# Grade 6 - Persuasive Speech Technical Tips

Hello grade 6, so this is Mr. Adam and I'm here just to give you some top tips on how to make your presentations look good and sound good so that your hard work doesn't go to waste.
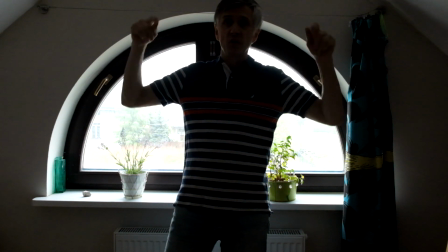25s
Don't film in front of a window because the light behind you will create a silhouette so people will not be able to see your face properly.
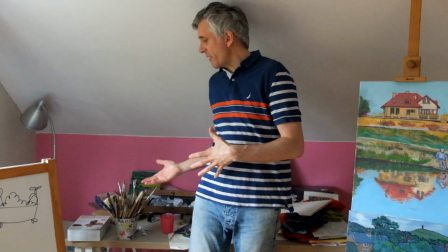34s
Be conscious of your background. This is undeniably a mess and that will detract from anything I have to say.
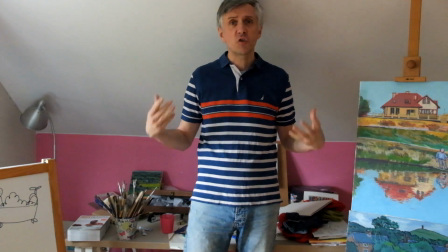41s
It's too busy, it's too messy, keep it clean.
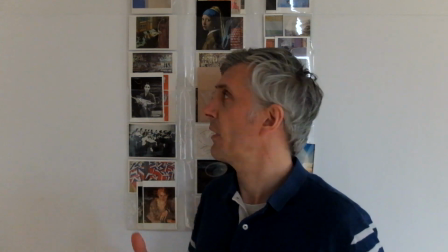45s
Okay, so this is a little bit better, but unfortunately I think it's still a little bit messy.
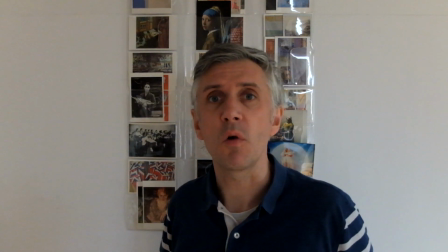50s
So if you can try to get a clean wall, that would be best. Take pictures down, whatever.
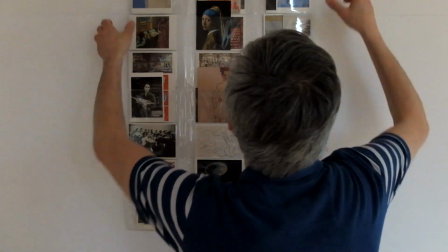55s
As long as you can't see the hooks, I think that would be best of all. Obviously this background's a little better.
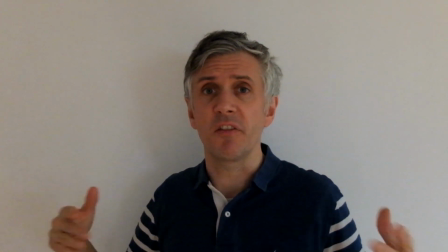61s
It's cleaner, it's tidier, there's nothing to distract the audience.
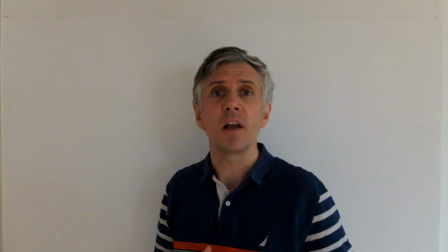65s
This will also make all of our videos stick together nicely because they'll be more coherent with a nice, clean, straightforward background.
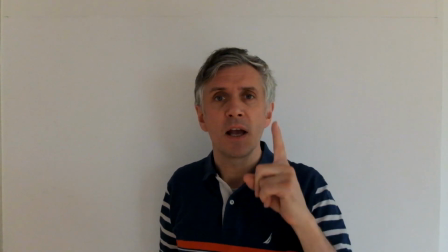73s
But it doesn't have to be white. However, I think it's a little dark here.
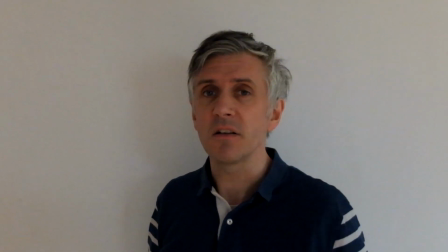78s
It would be good to get some light in here so that the audience can see you more clearly.
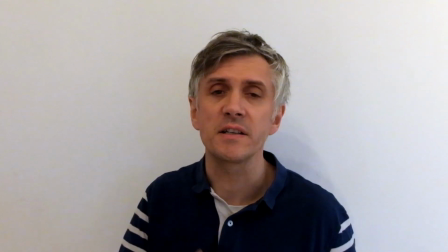86s
So I've just added some additional sources of light just to make sure that the area is properly illuminated. Most devices these days are very clever, but you can always support your device by turning on additional light sources, just making sure you've got enough light. Be careful with some light sources because they can strobe and create all kinds of strange background interference. Natural light is very good, but be very careful about direct sunlight, because not only does direct sunlight change over a period of time and that may change the continuity. Natural light is also quite strong and it makes it difficult for your camera to deal with the subject matter and the continual changes in the light sources.
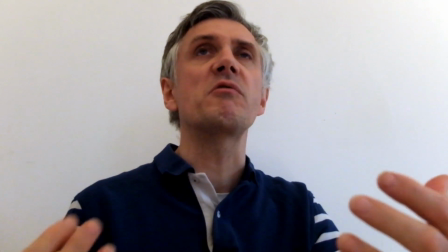131s
Obviously rules are meant to be broken, but generally speaking, one of the rules is that you don't shoot so low down that you're looking up somebody's nostrils.
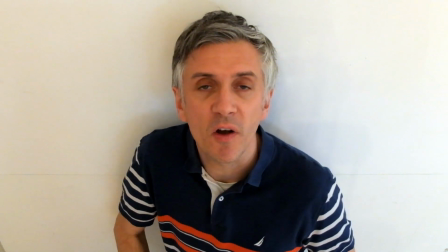139s
Another basic rule is that the camera's not so high up that you have to strain yourself to look up at them.
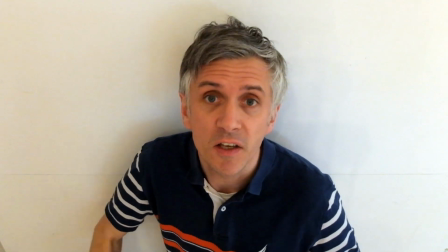144s
You don't want to be looking at the top of their head, you don't want to be looking down them, it distorts the face.
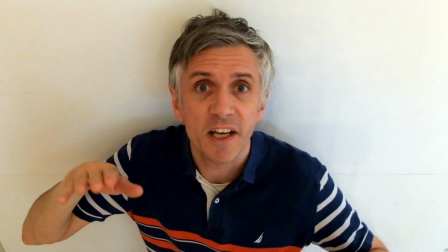148s
So it's much better to find a nice, comfortable, straightforward angle. One of the things I get frustrated about is camera angles. Please try to keep your camera straight. I can correct this in the editing phase, but I would much rather not have to waste my time doing that. Please practice your speech. You don't have to record it all in one go. If you make a mistake, stop what you're doing, just go back to the beginning of the sentence. We all make mistakes, we all have to edit, and I can cut backwards and forwards between what you have to say, cutting out all of the bits which don't make any sense, which will just detract from the actual message, okay? That's part of my job as the editor, but you can help me by just practicing what you have to say. In the same way that artists, photographers, writers have ways to go and make their work more interesting, there are lots of ways that you can make your speech more interesting, rather than it just being you standing there talking to the camera like a long monologue boring people to death, and then there will be all the other 6th graders talking to the camera like this, straight on, boring people to death. There are different ways that you can make it more interesting. Gesticulate, this helps a little bit. Also, maybe you want to not only talk to the camera, maybe you want to change the camera angles. Break your speech down into sections where you might think, oh, one sentence can be like this, straight on, and the next sentence can be like this.
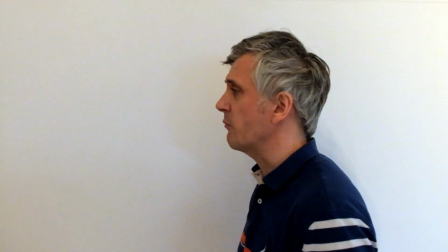242s
Who said you have to talk directly to the camera? You might want to be talking off camera,
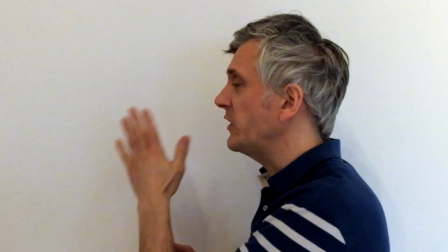247s
and that's another way that filmmakers can have footage to edit against to make the actual final product much more interesting.
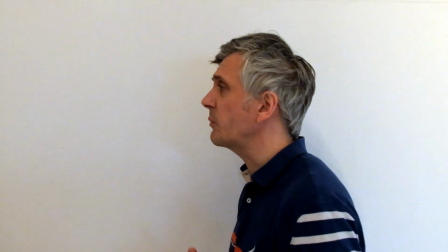255s
You can change it multiple times during the speech.